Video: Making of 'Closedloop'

The moment I saw Dan and Kaelin's work, I texted my manager and basically begged him to figure out how to make a video happen with them. We thought about shooting it in New York, but it was pretty clear after looking at some of the locations that they suggested that Utah was the place to do it. We found very distinct landscapes and a variety of different looks that we could travel to within a few hours. My name is Daniel Reilly and I am the pilot of the big drone that we're using for this music video.
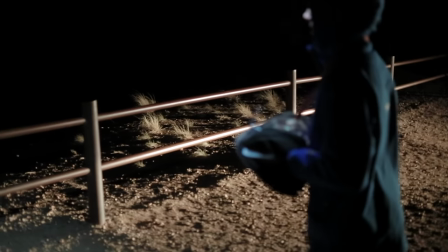0:42 The big drone to actually carry the LED lights. The drone is called the FreeFly Alta 8 and it's typically used to carry big cinematography cameras.
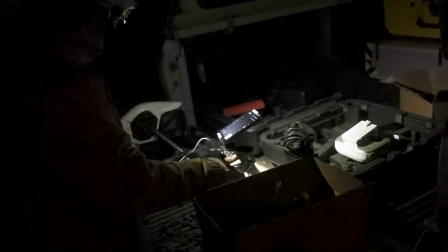0:51 But in this case we've actually outfitted it with eight 100 watt LED chips and it puts out a lot of light.
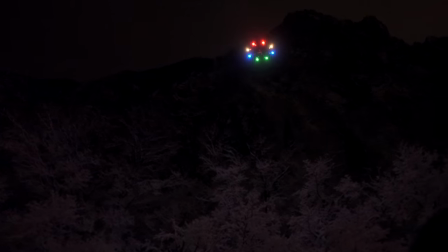0:58 So when that Alta is up in the air and you flick on the light it's almost like you turn on an artificial sun.
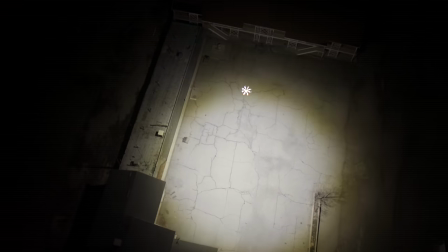1:04 It's really cool, it's in a unique way to kind of light up different landscapes and get a really kind of artistic Look that's really never been achieved,
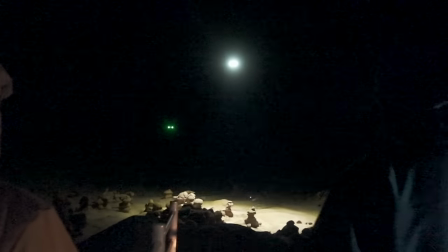1:12 you know, before this technology was available
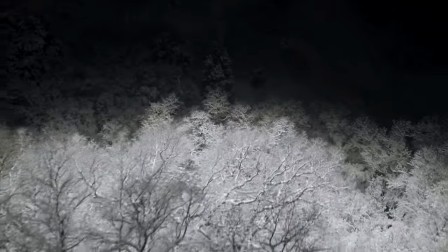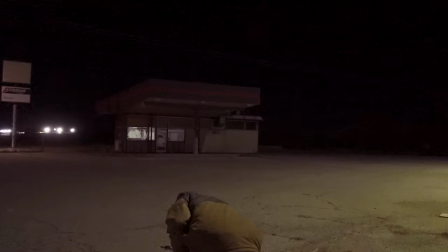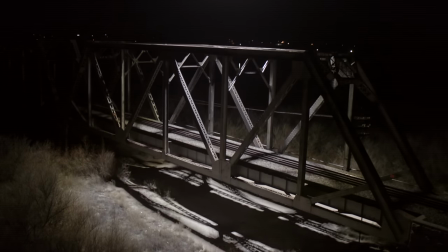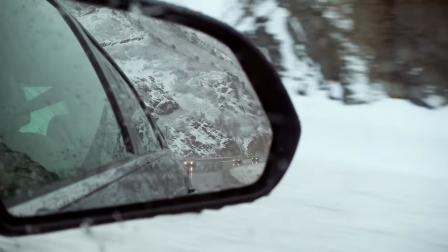1:39 The first location we shot was in a canyon And we kind of got really lucky with the weather. It was right after a fresh snowfall There happened to be a pretty heavy snowfall that led to some of the more beautiful shots in the video With the light shining through and bouncing off all of that whiteness, it gave the forest a real surreal glow.
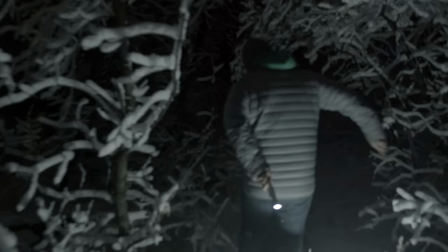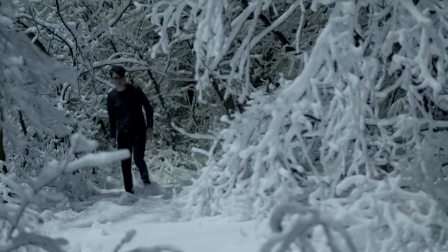My name's Kalen Elbert and I'm the aerial camera operator and also I'm running Bcam.
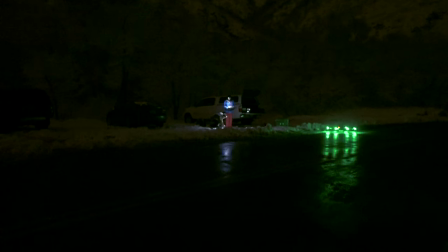2:17 We used a DJI Inspire 1 for all the aerial cinematography on this shoot and that was paired with the DJI X5R camera.
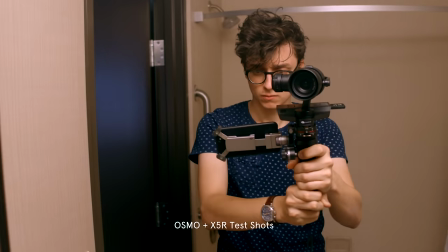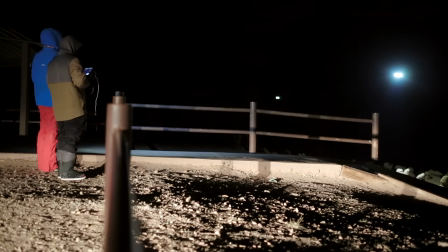2:32 One of the biggest challenges with a shoot like this is using two drones at the same time and the communication that needs to happen between the two pilots.
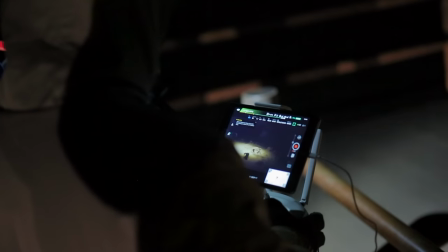2:41 It can be pretty difficult to frame the light in the shot when you're shooting from another drone. So basically me and Daniel kind of have to communicate as to what we're
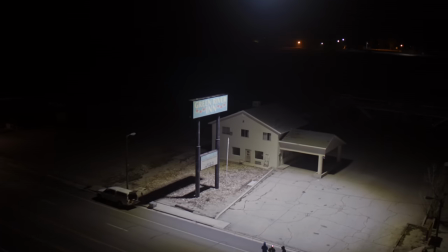2:53 doing in the movement that we're doing with both the light and then the camera movement to achieve the shot we want.
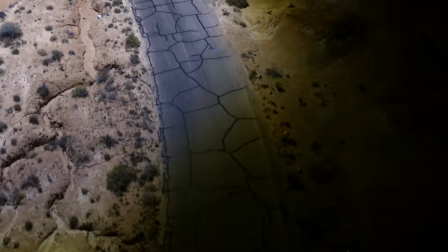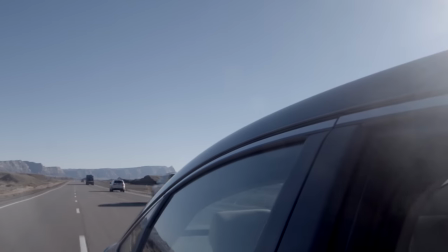3:09 We met Dan and Kaelin out in Goblin Valley the next day. It's full of these rocks called hoodoos,
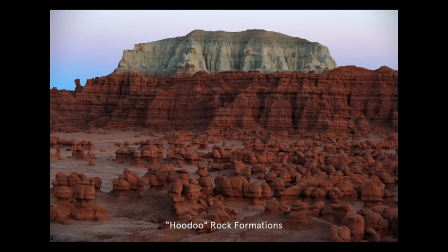3:14 and they form because one of their layers is more resistant to erosion than all the others, and you get these really alien shapes because of that.
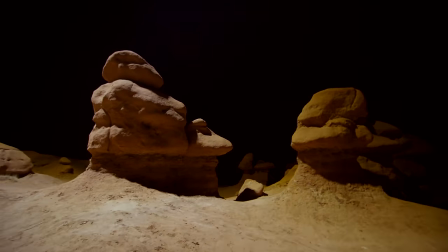3:22 Some of them are over 160 million years old, so they're already kind of from another world.
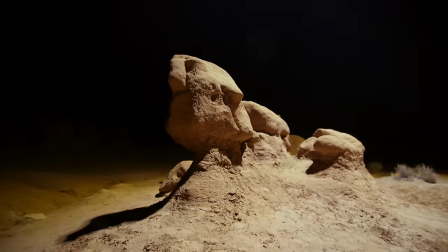3:29 You add to that the light from our drone with the shadows stretching out across the ground, and you've got something that I've never seen before.
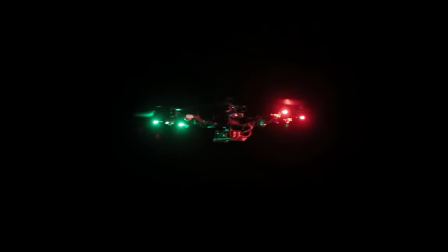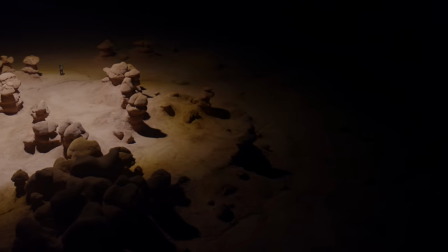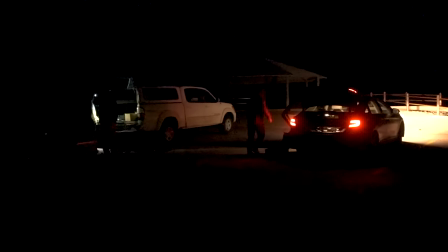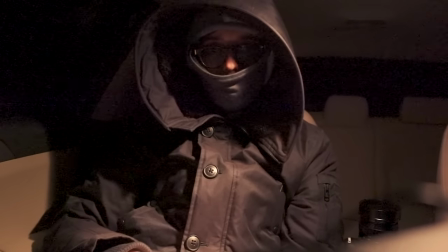4:04 It's like one degree.
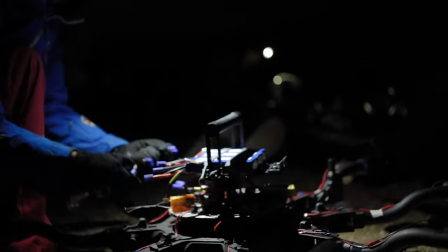4:07 It's technically a desert, but it was freezing cold and frost was forming on the drone, so Dan and Kalen needed to hold the batteries in their jackets just to keep them warm enough.